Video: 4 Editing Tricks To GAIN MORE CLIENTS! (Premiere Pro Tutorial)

We are video editors and we love to show off. Well, that's a good thing because the more you can show, the more clients come your way.
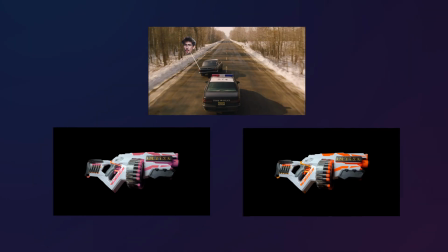0:08 Today we're gonna learn a few awesome editing tricks that will sharpen your editing skills. Number one, creating an RGB color effect.
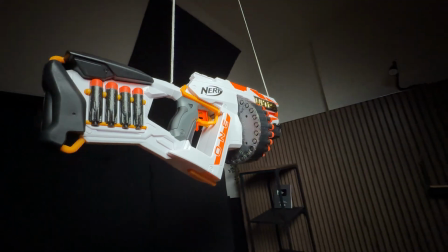0:15 This right here is my Nerf gun that I can't use because I live in an apartment.
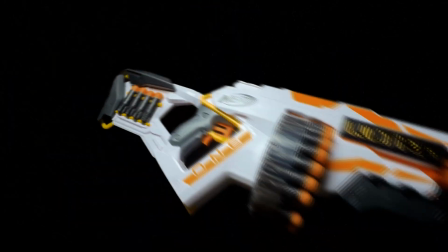0:20 Anyway, I created this cool speed ramp, which I'm gonna explain you later. First, we're gonna make the orange color RGB.
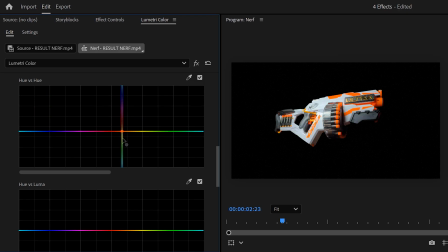0:27 Unfortunately, you can't animate the hue versus hue curve. Otherwise, this would have been very easy.
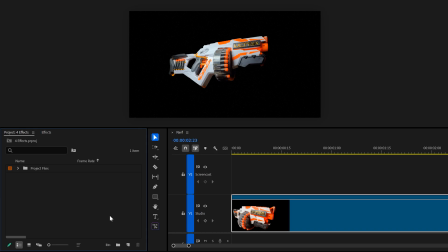0:32 Instead, go to the project panel and click the new item button. Then choose adjustment layer.
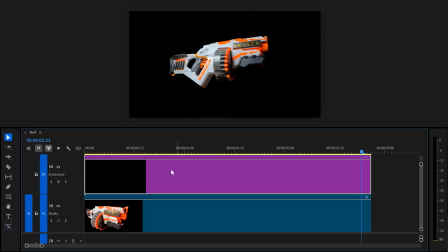0:37 Drag it on top of your clip. Now head over to Lumetri Color. Then expand the curves tab.
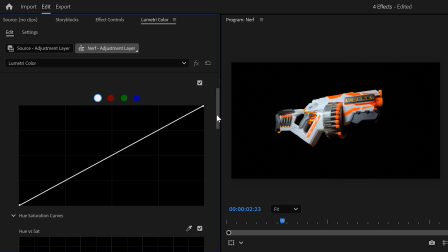0:42 Now scroll down until you find the hue versus hue tab. Now click the color picker and in the program monitor, click on the color you want to change, which is in my case orange. Then go back and as you can see, Premiere made a selection. If you drag this middle point up or down, the color will change.
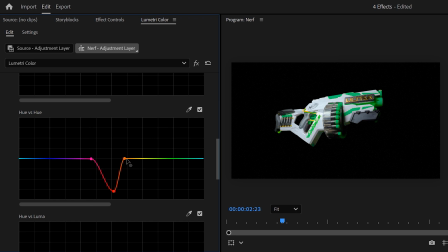0:59 You can always tweak the selection to your liking. I really love green.
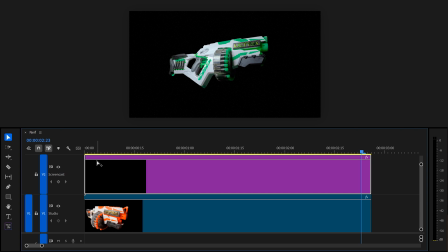1:02 Now, next, go back to the timeline and on the adjustment layer, hold down Control and click to create an opacity keyframe. Do this at the beginning, at the middle, and at the end. Now drag down the middle one, and as you can see, the color is now changing already.
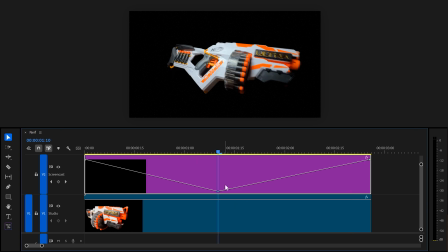1:17 Now, to make it look even cooler, add a cut in the middle of the adjustment layer. Then select the second part and go back to Lumetri.
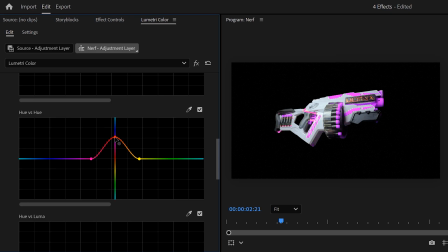1:24 Now change the hue versus hue curve to another color. And as you can see, this looks awesome.
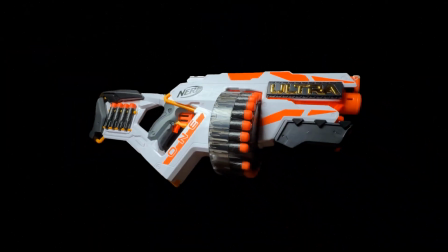1:29 Now, trick number two, speed ramping. Showing that you can speed ramp as a video editor gives you a huge advantage.
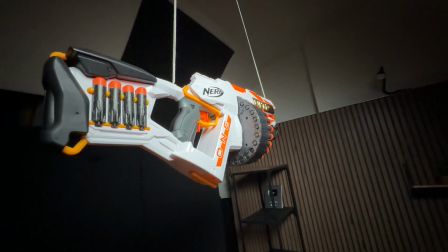1:36 So everyone can do this. First, grab your favorite toy. In my case, a Nerf gun, and hang it with some ropes.
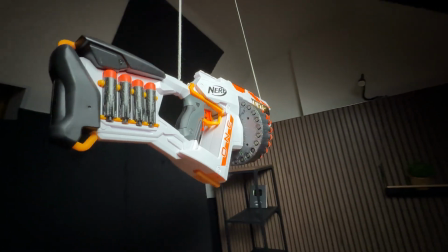1:42 That way it will look like it's floating. Make sure it's in a dark room and have one key light.
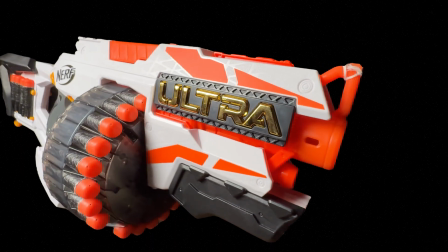1:47 This can be a flashlight, anything. Then film your object going from one direction to another.
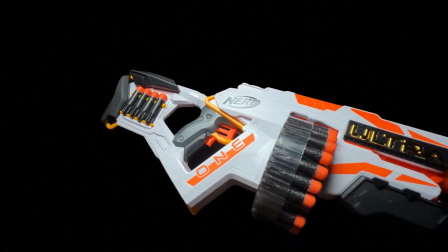1:52 I'm going clockwise. Make multiple shots like this from different angles. These are my two favorite shots.
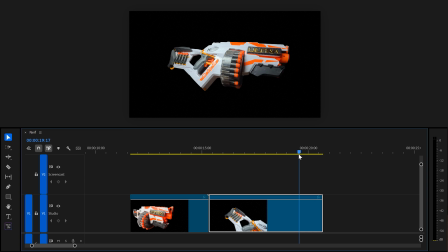1:58 I rotoscope them in After Effects to give it the illusion like they're floating in space. But you don't have to do this if you don't want to. Once you have your clips, right-click the effects button and click time remapping. Then choose speed. Do this for the other clip as well. We do have one problem. The clips don't flow into each other because the movement isn't right. Now, I did this on purpose and I'll show you how to fix that in a second. All right, this line represents the speed of the clip.
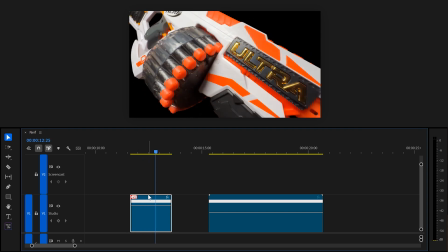2:23 The higher you drag it, the faster it goes. Just like with the opacity line, you can add keyframes to the speed line as well.
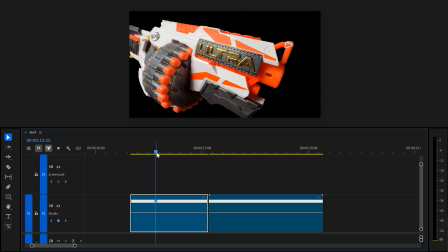2:30 So hold down Control and click on the line. Now we want the clip to start fast and then slow down.
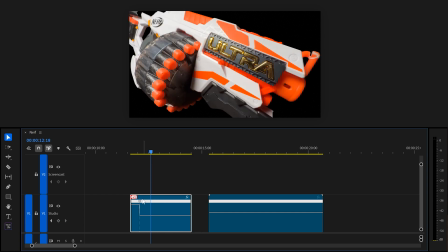2:35 So we're gonna drag the left side up first. Now to ease the animation, pull the keyframes apart from each other.
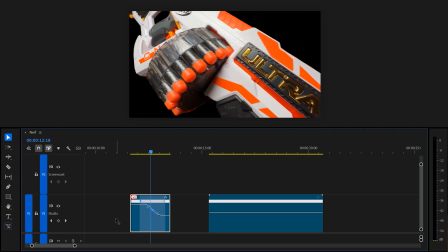2:41 In the middle, you'll find a lever. If you pull this, you will ease the animation even more, kind of like with keyframes.
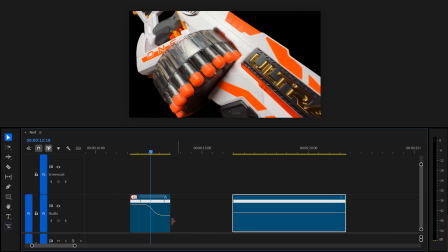2:46 Next, we're gonna drag the second clip out of the way for a moment. Then hold down Alt and duplicate the first clip next to it.
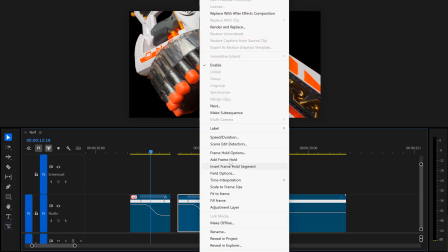2:53 Now right-click the duplicate and choose Speed and Duration. In this panel, click the reverse button.
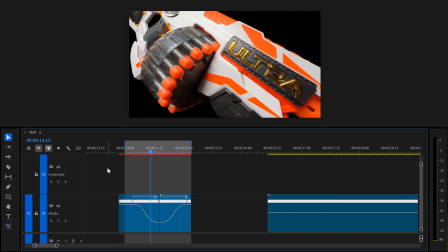2:59 Now make sure they're snapped against each other and now they will flow perfectly into each other.
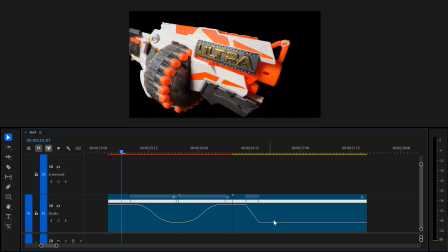3:03 This also fixed the camera direction, which means this clip will now flow perfectly into the next one.
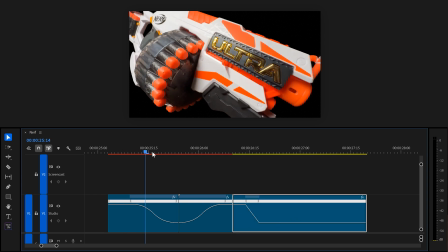3:09 And of course, on the next clip, create the same speed curve as the first one and there you go.
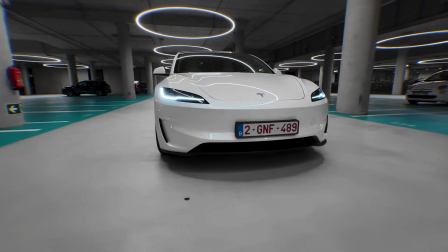3:14 That looks wonderful. By the way, I'm working on a speed ramp tutorial on how to do this with a car in After Effects, so stay tuned for that.
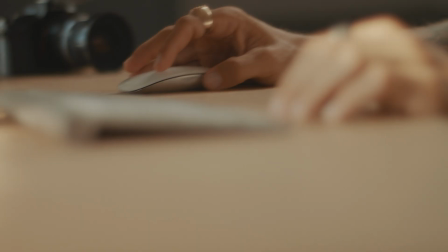3:21 And now a word from GoLogin, the sponsor of today's video. Now, for us video editors, there's nothing more important than online privacy. The internet today isn't as open, as simple as it used to be. Some content is restricted by location.
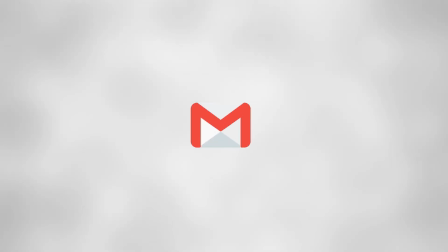3:36 A lot of websites track every move you make, and they make it impossible for you to manage multiple online accounts.
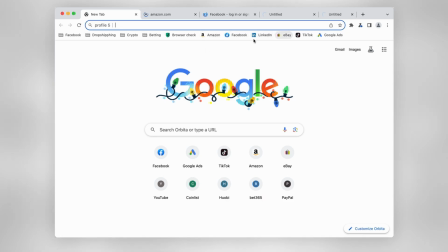3:42 With GoLogin, all of that changes. With their browser, you can browse privately, access geo-blocked content, or securely manage multiple accounts. It will give you full control over your online identity.
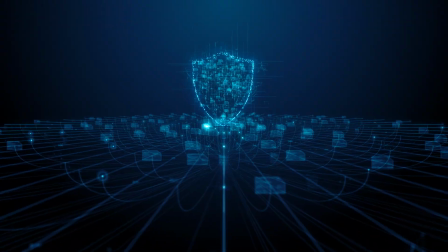3:54 GoLogin isn't just about privacy, it's about freedom, security, and control over your online experience.